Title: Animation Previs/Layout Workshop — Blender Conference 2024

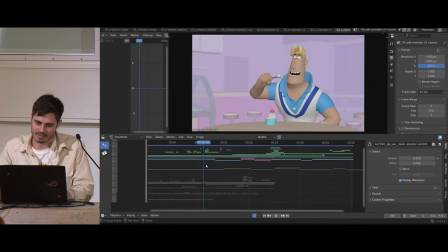So, you know, just to give a slight note I was getting really annoyed that the fact that this big thing is being slapped here and there's a bit in the next shot we know it's going to be revealed but it used to be that we would cut to this and it's not too
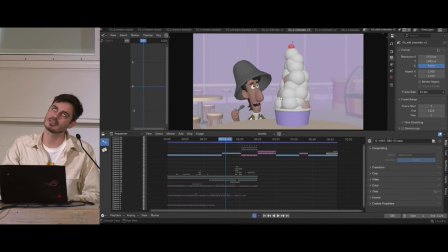bad per se it's just depends has to do with his design and whatnot but basically the eye fixes on two things instead of one thing and I wanted to figure out a relatively cheap way you know cartoony way perhaps to try to
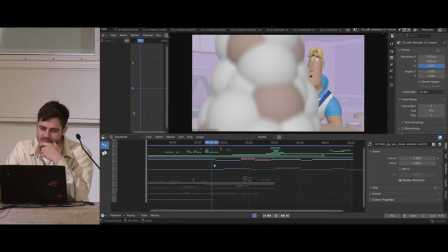solve that and I figured you know what Rex is like supposed to be a kind of a small guy the hat kind of doesn't help here by the way that okay you cut to here is this huge thing and
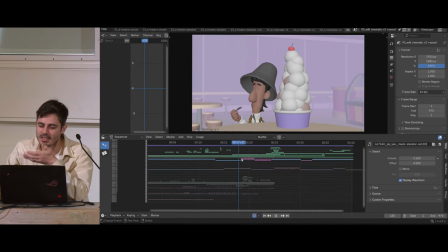then kind of he comes and sits down and has it so it like it's just it's just problem solving just trying to figure out
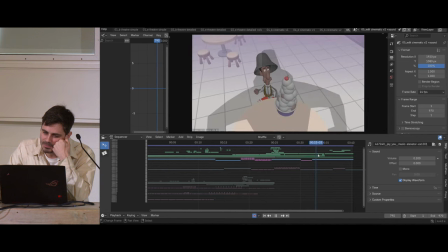like what flows what doesn't flow then there's small things like making making Jay kind of look down at the ice cream look back up it's a bit 50-50.
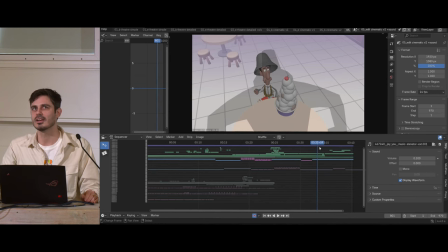You could say that it's not necessarily needed, or you could say, oh, it kind of enhances the idea that he just now made that realization. He put two and two together. For better or worse, you know. So, okay.
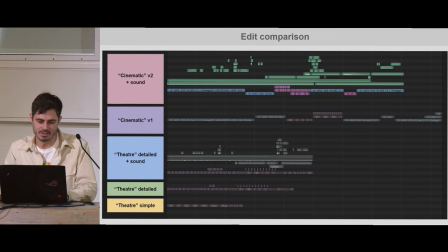I want to then just go over a little bit the edit comparison. So it's here at the bottom, I had that first simple version.
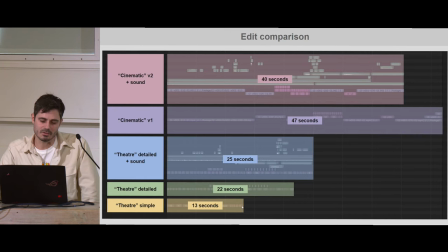And you can see that it simply doesn't have enough information to be an accurate representation of what that thing is. So if you gave that to the editor, the editor is going to try their best, but they're not going to be able to do an accurate evaluation.
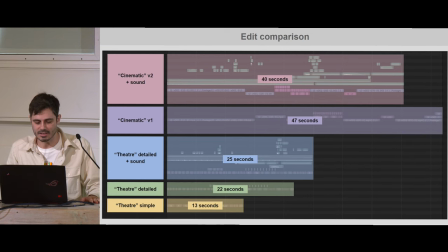Also, I don't think it conveys the ideas enough for us to say, oh, that works or that doesn't work. And that's the job I have, is to give it the best representation you can have and then we can look at it together and judge
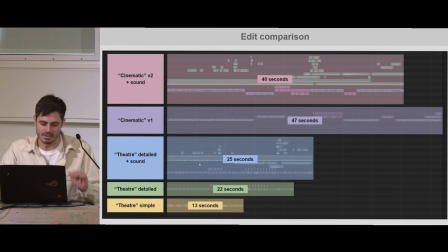is it funny is it not funny is it do we you know change this or that or whatnot the more detailed version obviously is a bit longer when I'm when I added a sound pass because there were a couple of beats in there it got slightly longer just because of these little beats the
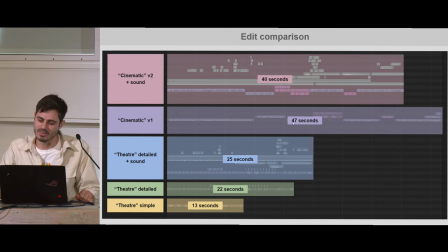cinematic version very much longer you know I was indulging in a couple of the moments there but to be fair also with the theatrical detailed version I was indulging there also so I would say it is a fair comparison when you look at the theatrical theatrical
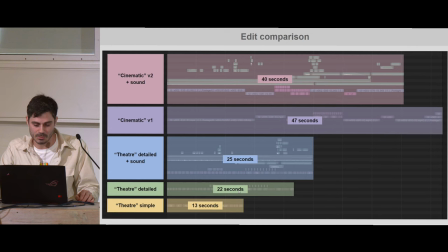theater detailed version the 22 seconds it's a fair comparison to the cinematic version the first version before I started trimming things down a bit it's basically twice the length and it follows follows a
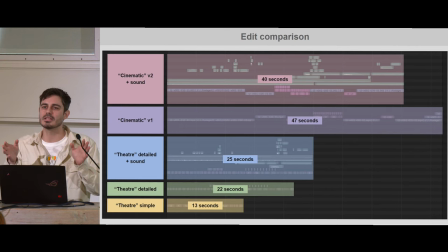little bit that logic that when you just have actors acting out the beats right in front of you, you're not saying anything with the visual language of shots. It has a certain length. As soon as you start telling the same thing with shots, on average, yeah, it's like twice the length, sometimes three times the length.
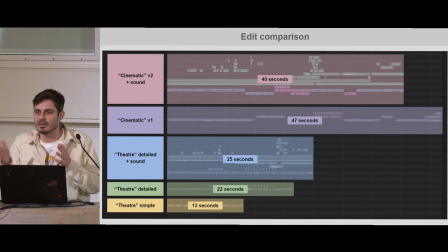And that's just the inherent medium of having to cut to a thing because every time you cut to a thing, you're putting people in a new perspective and they need to take in their information. And whatever that thing is, you're putting an emphasis on it instead of this theater thing.
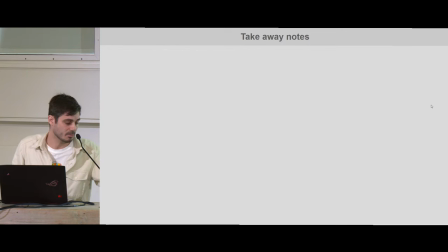Some takeaway notes. I am totally out of time. So quickly. So totally recommend writing down that beat list no matter what if you're trying to figure out shots. The floor plan, I like it. Not everybody likes it. But I think when you're in a team, it's great to communicate to others.
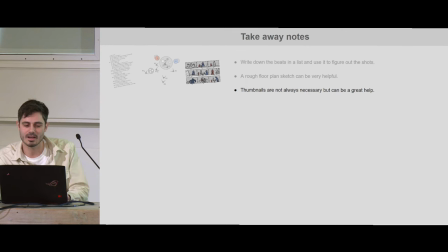Thumbnails can be great. I don't necessarily think they're always necessary. It kind of depends on also if you're already working with some great Storyboards you might be using some of that but of course a storyboard will never actually fulfill the role of you know